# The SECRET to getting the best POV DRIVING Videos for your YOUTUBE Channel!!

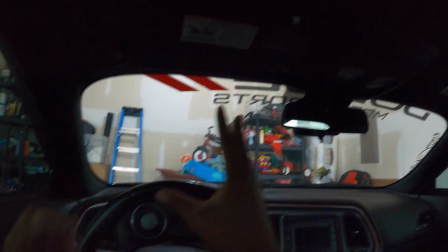491s
I'm looking past the camera and everything's good to me, and this gives you guys the best view possible.
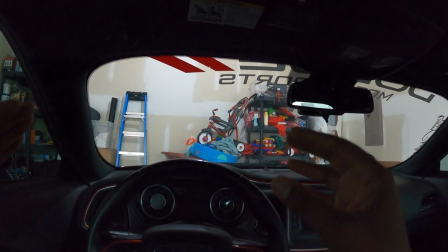496s
Like, this is like what you guys are seeing on camera is exactly how it feels when I'm driving. Like, exactly.
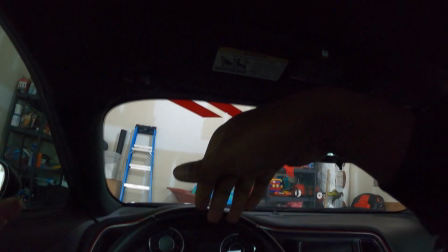501s
Like, you're not sitting up high on the ceiling looking down, you're not sitting up low looking at the bottom of the steering wheel.
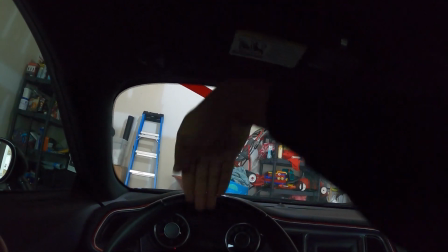508s
You guys are not sitting up high again and looking down at the top of the hood of the car. You guys are seeing straight out my window.
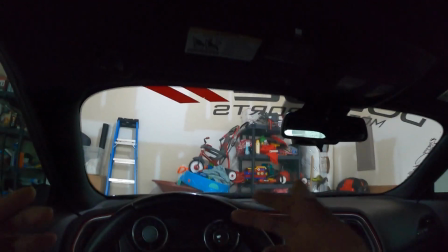514s
You're seeing exactly what I'm seeing, and you're going to get the best viewpoint and the best footage that I can get you from this viewpoint.
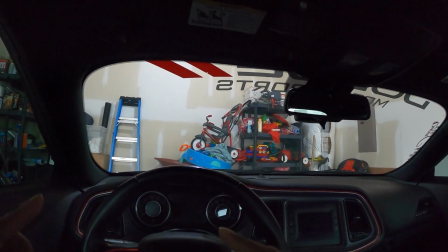522s
Now I'm gonna show you something here a little different here. Let's say you don't wear hats, so you don't want to do that.
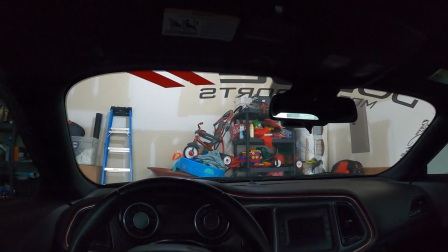527s
Now I can show you how to mount it on your head strap to get the same view.
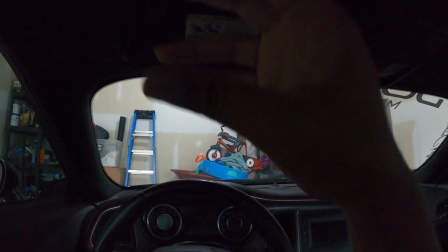531s
I just haven't done that because to me this is so much easier to take on and take off and whatnot.
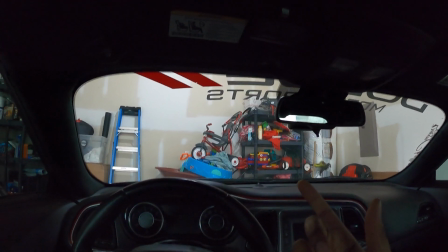537s
So I just usually use this, but I'll show you how to do it on the head strap as well. So all right, so let's say you don't want to wear a hat and you don't want to do it that
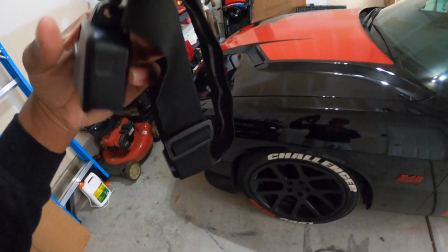544s
way. So if you want to use the head strap, this is how you can do it if you already have that.
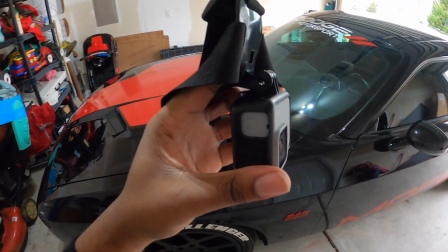548s
So notice the camera is sitting upside down instead of pointed the other way around.
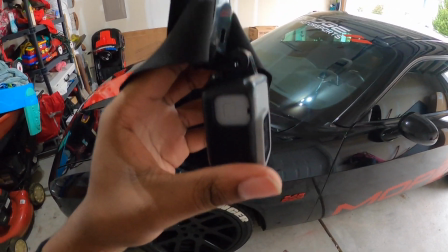553s
By doing this, it drops the camera view lower and puts it right at eye level.
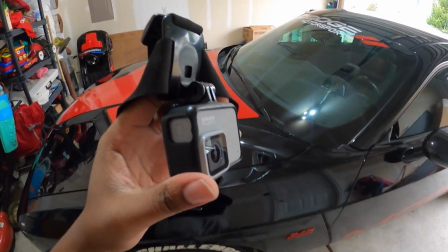558s
You're still gonna run into the same thing with the camera being in your line of sight, but like I said,
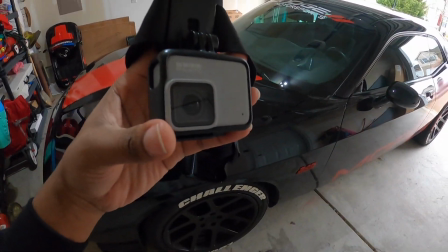563s
when you're driving or doing whatever, look past the camera and everything will be fine. Trust me, I've driven in traffic with my camera in my face and I do it fine.
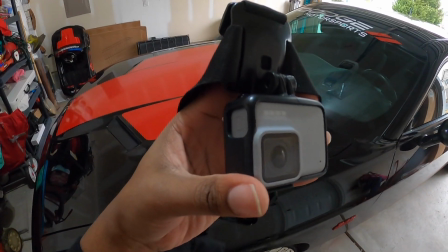571s
I race a little bit with the camera in my face, I'm fine with that. Just like I said, like, don't focus on the camera, look past it.
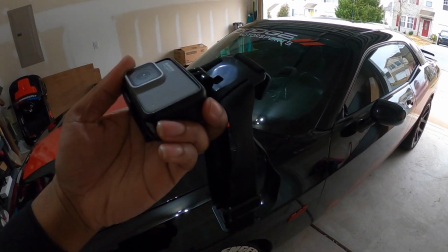577s
And this is if y'all, like I said, if you already have the head strap and you want to try it out, just mount your camera like this.
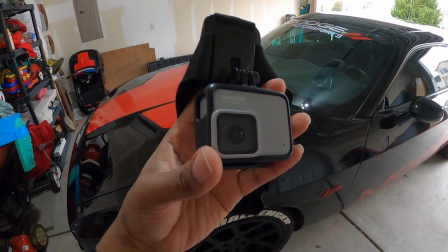583s
Notice the camera's upside down and whatnot. You can flip the video around later, so don't worry about that. But this is how you do it with the head strap. All right, so that is my secret sauce on how I do POV videos. It may not be exactly how everyone does it, but I do mine a little different to get the best footage possible. This is my first time also showing you a little bit of my, my camera tricks. If you want to see more of some of the camera things I do, leave a comment and subscribe to the channel for more content like this, where I give you some tricks on, shooting cars and stuff like that. I'm not going to say I'm a professional or anything like that. I've learned a lot with how to film cars and whatnot. I just learned by trial and error. I try something, if it works, it works. If it doesn't, it doesn't. It is what it is. I'm not a professional. I'm just learning as I go, and that's one of the things I learned along the way. We will catch you on the next one.
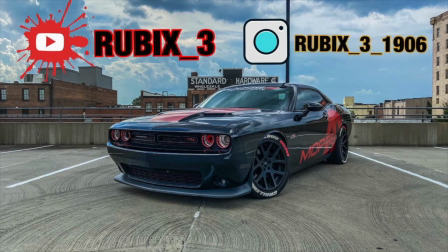633s
We're out. Cut it.